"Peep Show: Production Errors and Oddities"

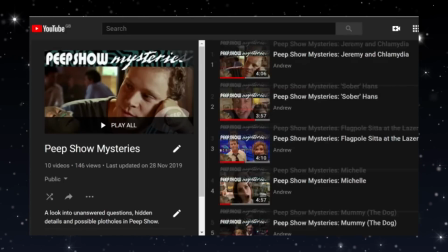[0:00]
On my channel I've spoken quite a lot about errors,
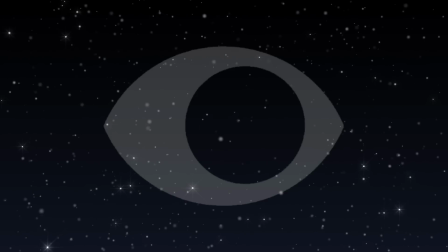[0:02]
inconsistencies and oddities within the plot of episodes of Peep Show and today I thought I'd do the same but rather focusing more on the actual production of the show.
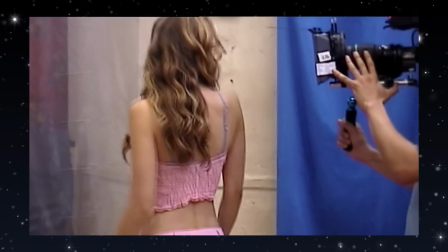[0:09]
The camera work, editing, you know, things like that.
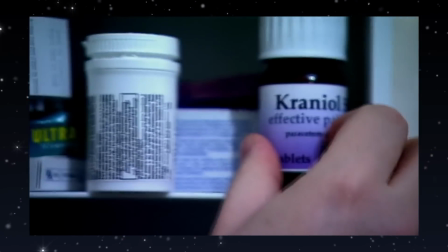[0:12]
These things range from how the hell did that make it into the final cut, that looked awful, to I am probably the only person to have ever even noticed this and everything in between.
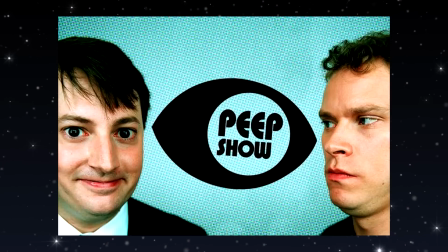[0:21]
But before I dive into specifics I thought I'd just mention that obviously, production wise,
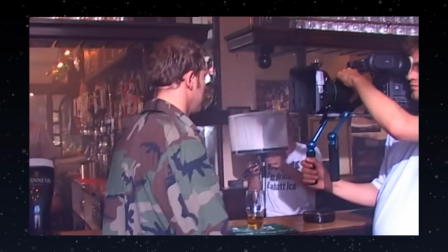[0:26]
Peep Show is a lot different to most other shows in that it's filmed with this unique POV style which on the one hand former director Tristam Shapiro says makes directing easy because you always know where the camera needs
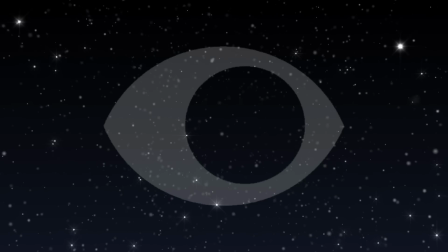[0:37]
to be. It's probably the easiest shot I've ever had to direct in my life. But for almost everyone else involved it probably makes their jobs a lot harder.
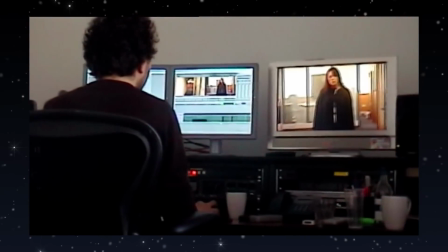[0:43]
Actors are mostly staring into a camera lens rather than looking at each other. Continuity staff and editors probably have a horrible time making sure they're combining all these shots properly.
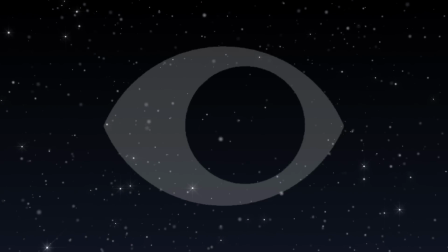[0:52]
The sound team are having to juggle so much different audio, pickup shots would be difficult because some scenes rely on random background extras to have the POV work properly, basically there are a whole lot of variables involved here and so there's a lot that can go wrong.
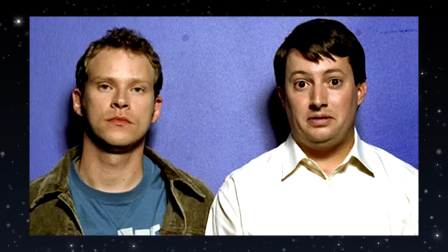[1:07]
But I do have to say, despite all that, there really aren't too many major standout technical errors in Peepshow.
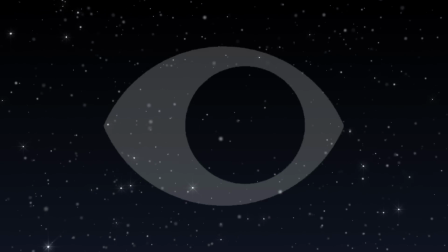[1:13]
It's actually quite incredible in a way, and so many of the things that I do have to point out are pretty minor and inconsequential,
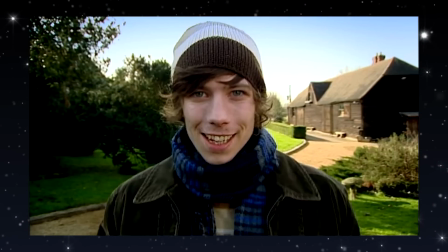[1:18]
but I know that there are other weirdos out there like me that enjoy knowing all the minutiae of the show, so I've included them anyway.
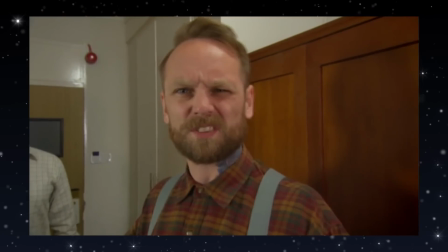[1:26]
Here's a clip from series 9 episode 2, Gregory's beard. Did you catch the error there?
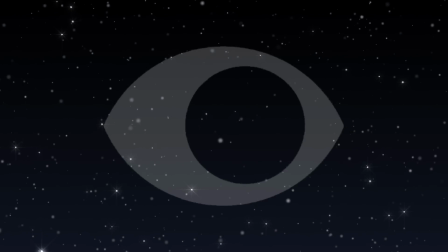[1:35]
Probably not. Let's play it again, but this time make sure to pay attention to Mark's laptop in the background.
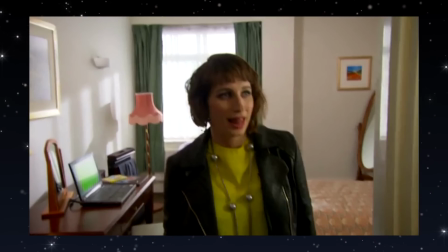[1:43]
Yep, the green screen used for Mark's laptop display is visible.
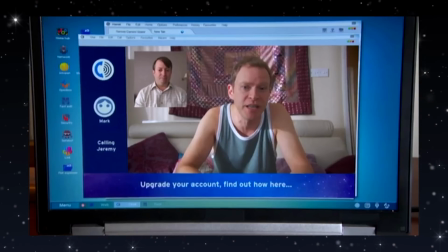[1:46]
His laptop plays a big role in this episode, so it's featured in a lot of shots where they obviously chroma key the screen out, but in all the other ones where it's in the background but not focused on,
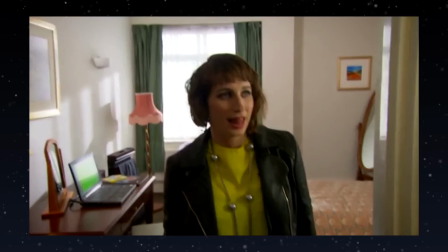[1:55]
the screen is facing away from the camera. However here, presumably because Gregory was blocking it initially, they didn't catch this one from being visible.
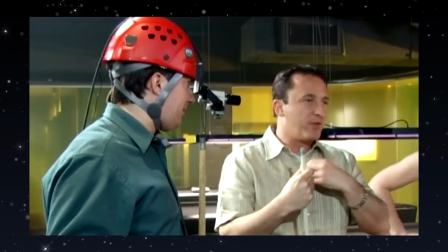[2:02]
Next up, something else that involves a good old green screen. As Havid viewers are probably aware, Peepshow likes to show off its POV style by using the occasional mirror shot,
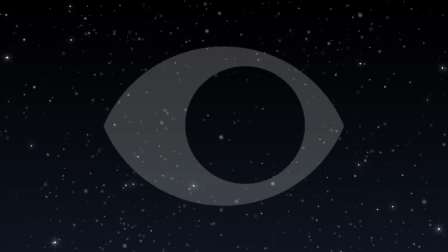[2:11]
that being a shot of a character looking directly into a mirror, something that'd obviously be impossible to achieve with the camera reg used to record the show.
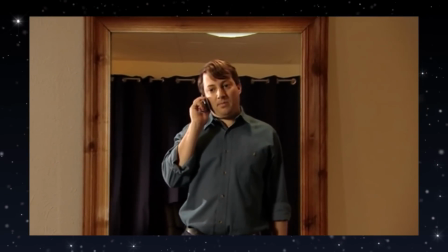[2:17]
This is done to varying degrees of success throughout the show, but in series one it's definitely done at its worst.
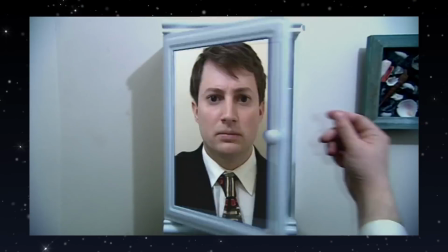[2:23]
Here's an example from On The Pull. Yeah, that looks bad, really bad.
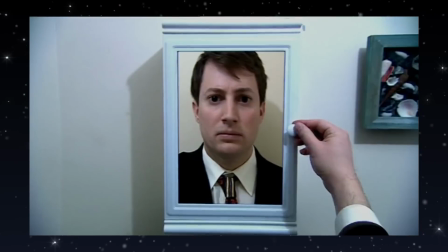[2:31]
This is probably the worst shot in the entire show for numerous different reasons. For a start, it just looks straight up bad.
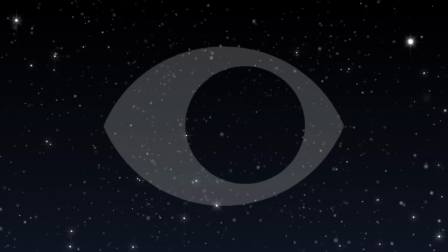[2:37]
It's janky, and Mark's perspective changes, which goes against the entire point of the shot. But think about the shot for a second.
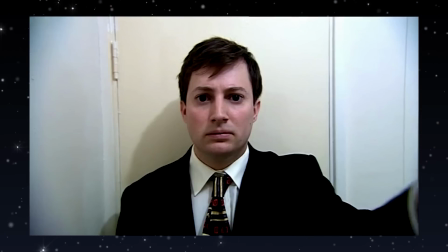[2:44]
In this half, what are we seeing? Well, Mark looking into a mirror, obviously. he's seeing his reflection back.
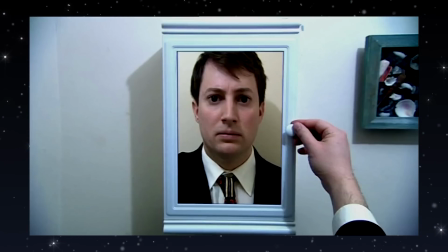[2:50]
Okay, makes sense. But then what exactly happens here then? He is also looking into the mirror here, but now it's a tiny close-up of his head, as seen in the cupboard door's mirror.
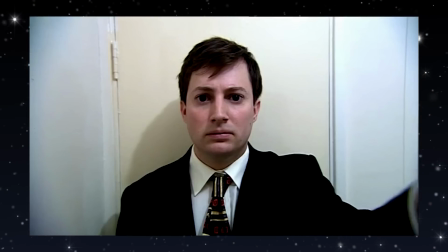[2:59]
This means that the first half of this clip is actually from the mirror's perspective, judging by how wide we can see, which makes absolutely no sense with how the show works, given that both of these shots are supposed to be from Mark's perspective,
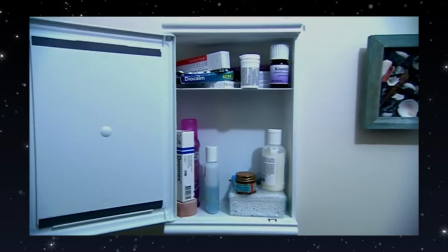[3:10]
yet framed completely differently. He couldn't be looking at himself other than by looking in a mirror. So why is this shot of him looking in a mirror so different from this shot of him looking in a mirror?
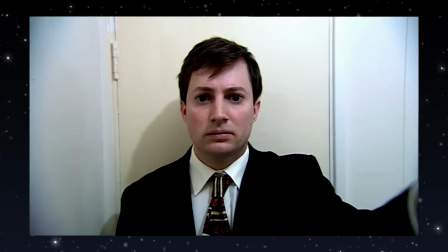[3:19]
So as you can see, this bit is quite messy, but it gets even worse. Mark lifts his left arm to open the cupboard door, but cut to the other shot, and now he's opening it with his right arm.
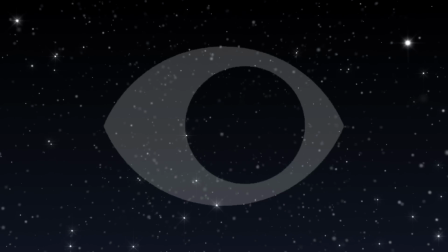[3:29]
Not good all around, but hey, at least it's funny to look back on.
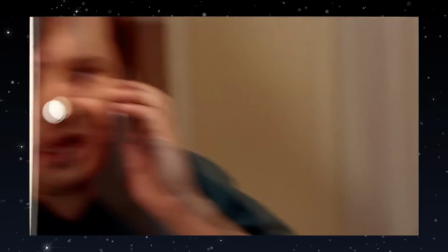[3:32]
And as I said before, the show does lots of these mirror shots, most of which manage to look slightly weird in some way or another, but this one is by far the least well done.